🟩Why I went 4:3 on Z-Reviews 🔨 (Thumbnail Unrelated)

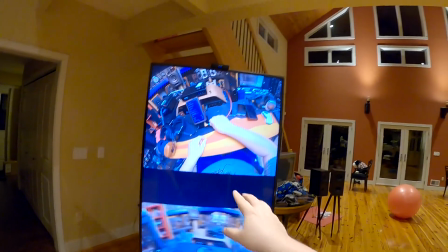but the benefits of just how blue my pants are
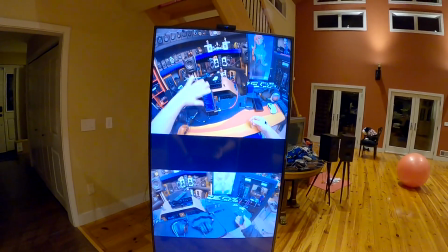god i just i'm trying to convince you all to see what i'm seeing like this change the change that goes from being able
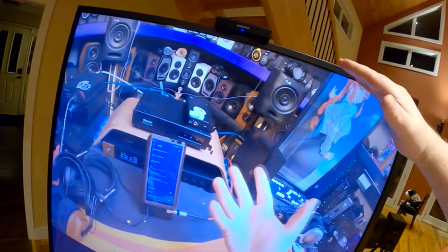to see the entire monitor and then the wall behind it and then still have this incredibly detailed view of the
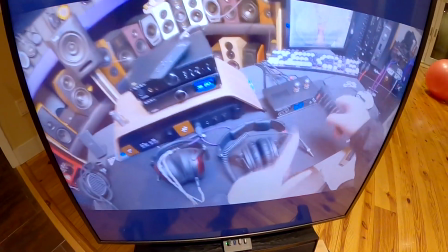products versus what can only be described as a fucking crazy person
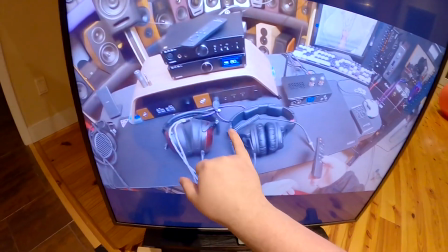with a gopro on his head with no details and bad color compensation
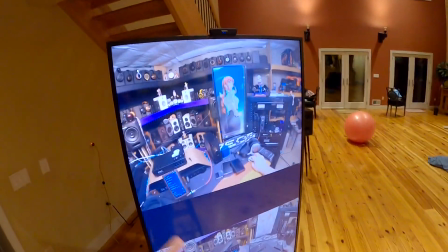because there's no fixing the colors without using the whole ccd it's not using as much lens it's
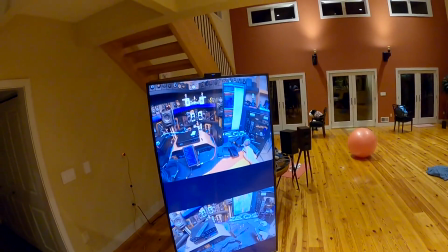all it's all better in 4.3 look at the look at
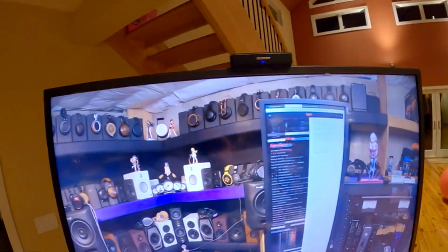the view of the the only thing I can try to do because I've
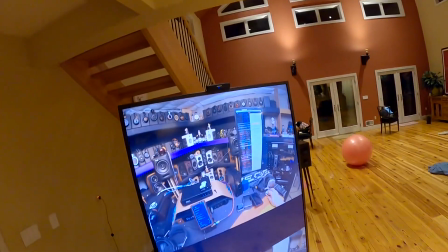heard the GoPro 10 has overheating issues is grab a GoPro 9
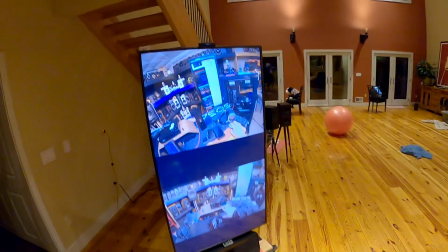or maybe a 10 and risk it and see if I can run 4.3 and 60
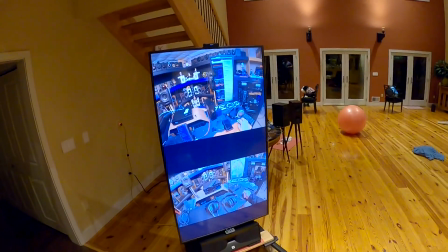because it's all about processing power the processing of the image every
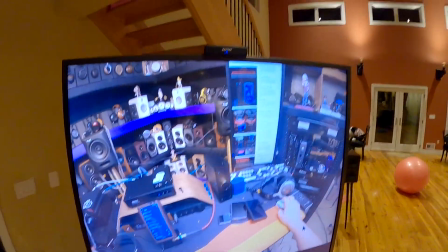image only 30 times a second instead of 60 makes a huge difference and if i put this to 60 by 9 if you said zeos
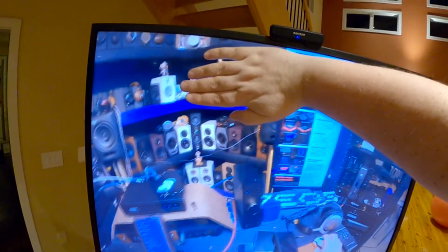but we want 16 by 9 this is what it's going to do it's just going to remove the top and bottom again and there's no point we're getting
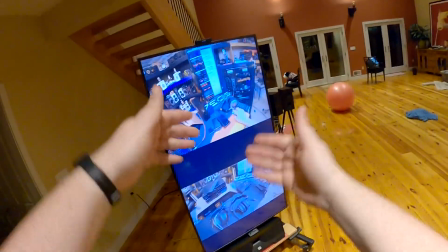the full width let's get the full height
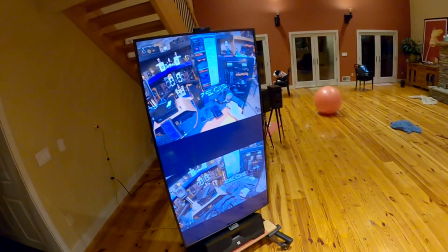if it adds black borders in the side of your phone it's not making it's zooming out slightly because it has to obviously
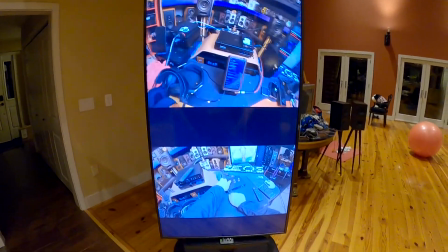fit the video in the window and i'm sorry that it's making your video seem smaller on on the phone but this is fucking
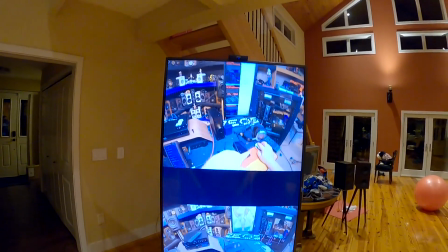this is the future i i i would love to film in two three five to one the ultra wide format that everything in my life is my projection screen my
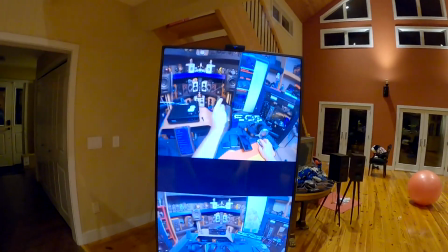laptop downstairs but with the way i film videos with the head cam perspective
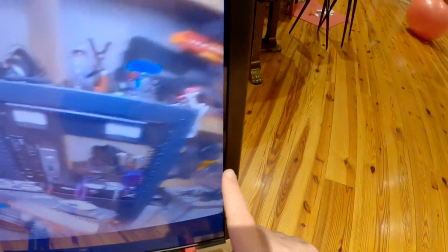there's no way to go wider all you'd get is more frantic tearing moving and shaking looks like the blare witch when i really get close to it
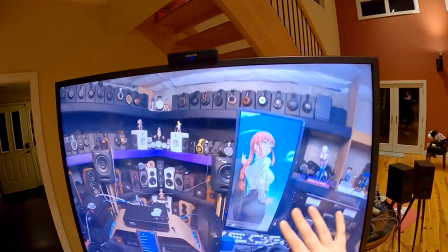having this with the smoothing on even at 30 fps and the slight
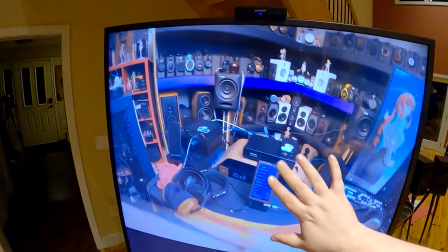when i move you could see a slight judder of things even this is
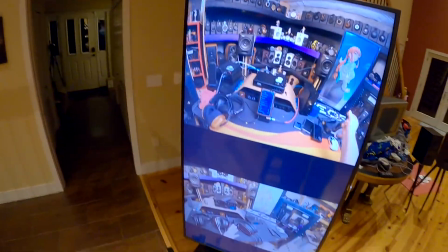just so much better i need to convince you i want to continue doing this even if it takes more space, more processing time and more time to upload it.
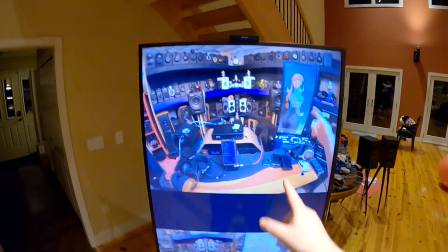I think this is worth it.
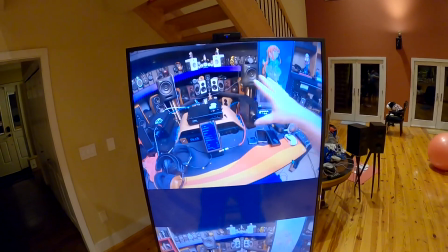It's going to always bother some people. I remember when my father used to sell laser discs back in the fucking day,
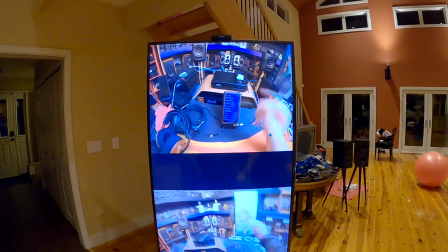people would come in and complain that it was a widescreen movie because everyone had four or three televisions and they'd come in and complain,
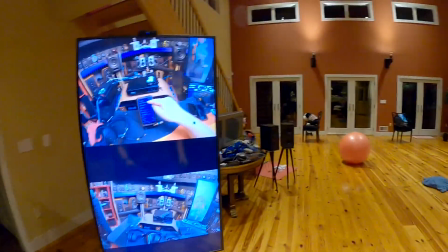there's black bars in the top and bottom.